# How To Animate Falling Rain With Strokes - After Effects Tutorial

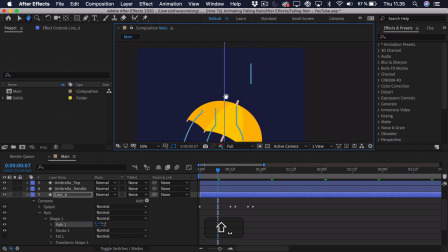And this time we maybe want it to hit over here.
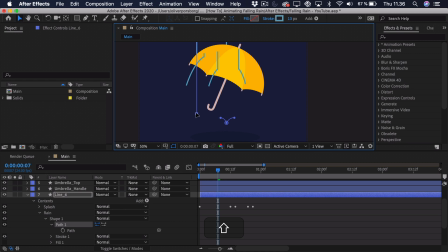And we want it to hit maybe a bit further up. And align the splash again.
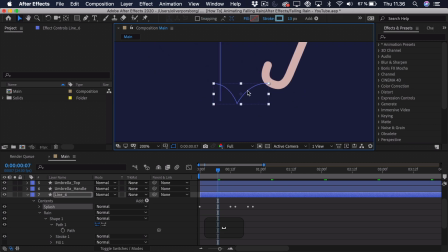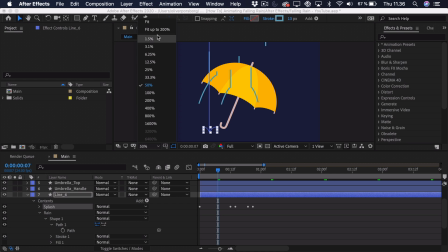Like that. So now we can zoom out and take a look at what we have gotten so far.
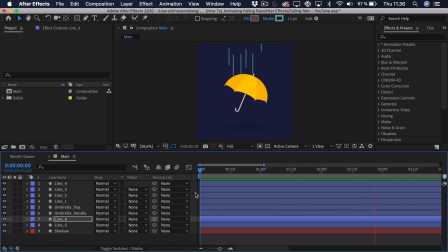You see that we have all of these particles, but there's a few problems. One of them being that some of the particles move way too slowly, because as you can see, this one on the right doesn't have to travel as far.
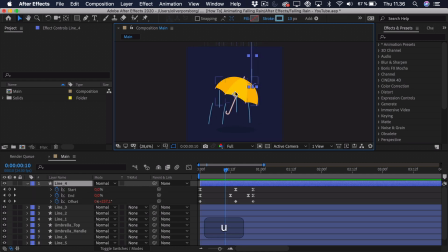Therefore, we just have to press U and speed it up. So the way we do this is that we just select the last keyframes and drag them in a bit. So as you can see, that particle looks a lot better right now. And we might also want to adjust all of them just a tiny bit so they are not the exact same.
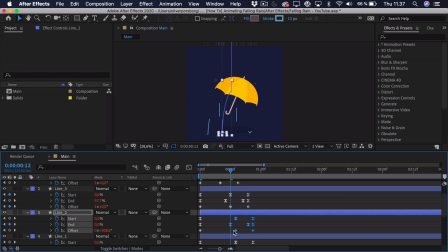So this is just by selecting the last one and dragging them out a bit or in. Just make it a bit random, honestly. And these two last ones, they're going straight down, so they might want to move a bit faster than the rest.
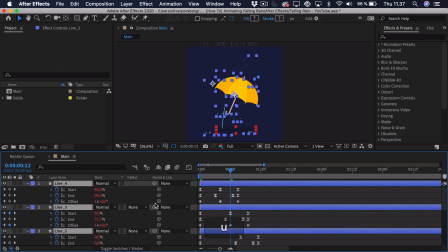Like this. And now we can just see if we need one more particle.
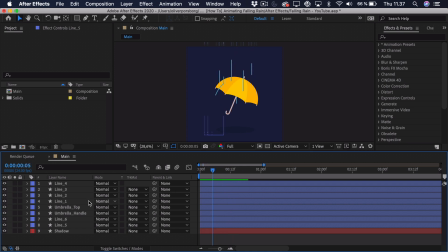This should actually be fine. So what we are going to do is that we will just take these one by one and try and offset them. So again, this is basically random. So there's no real way to do this.
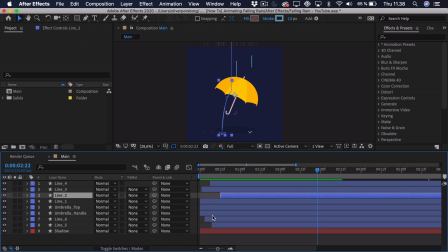This is just by feel. So just keep on playing around with it until you get a result that you like.
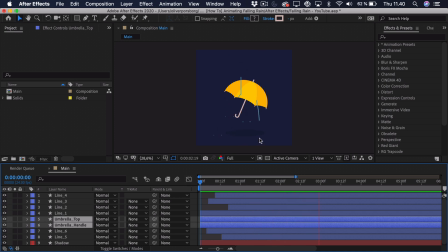So now when we play this back, you can see that we may lack a bit of rain over here to the right side. The way we can simply fix this is that we can just select one of the lines that go behind. So maybe this one, and we can just drag it over to this side instead and try and see how that feels.
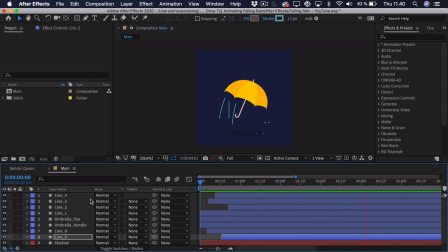So that feels a bit better. And now we have actually animated the rain. Now, of course, you can add a lot more properties. You could animate sort of the stroke width, or you could animate the end of the trim paths. There's a lot of possibilities, but this is really sort of the base, and then you can try and play around with it.
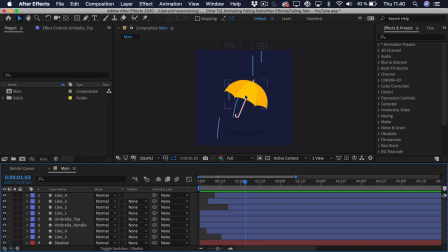You might want to add a bit of animation to the umbrella, because right now it seems pretty stiff. So we can take the top of the umbrella and parent it to the handle. Then we select the handle and we want to adjust the anchor point.
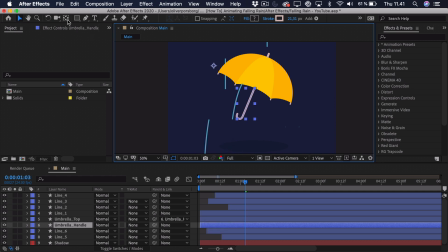So select the pan behind tool, drag it down to the bottom, because we want to add a bit of rotation to the bottom right here. Then we can go in, press P, and then press R. Hold down Shift and press R, that is. You can right click the position and separate the dimensions.
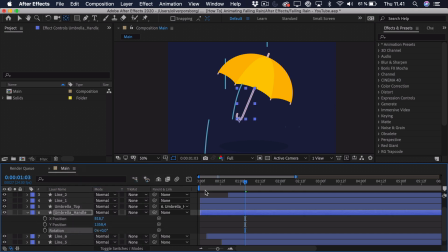So now we want to work with the Y position and the rotation. So let's go to the start and add a keyframe to both of them. You can just go 1 second ahead. Add a bit of rotation, so maybe around 5 degrees. And we just want to push this up a bit, sort of like this.
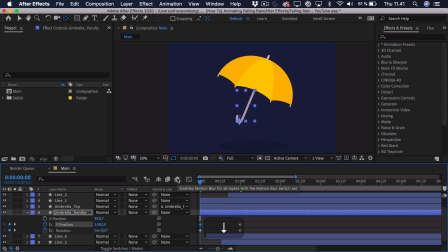Then we can actually go to the start and we just want to push it down a bit and maybe go -5 in the rotation. So we just want some subtle motion and we want to take the starting keyframes so we can actually loop it, copy them, go 1 second ahead and paste them. Then we can select all of them and press F9, go into the graph editor. And right here, we just want to work with one of them at a time so we can actually see them properly. So select the Y position and we'll just do a standard easing. Just ease them a bit more like this, because we sort of want this to oscillate and therefore we don't want any extreme easing. We just want the sort of basic easing, but just pushed a bit further. Then we can Alt click, Alt or Option click the Y position and type in loop out, semicolon, copy that and just paste it onto the rotation.
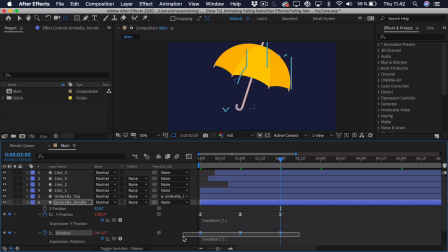And to make it a bit more interesting, we'll actually just take the rotation, hold down Alt or Option, and click the right arrow key 2 times.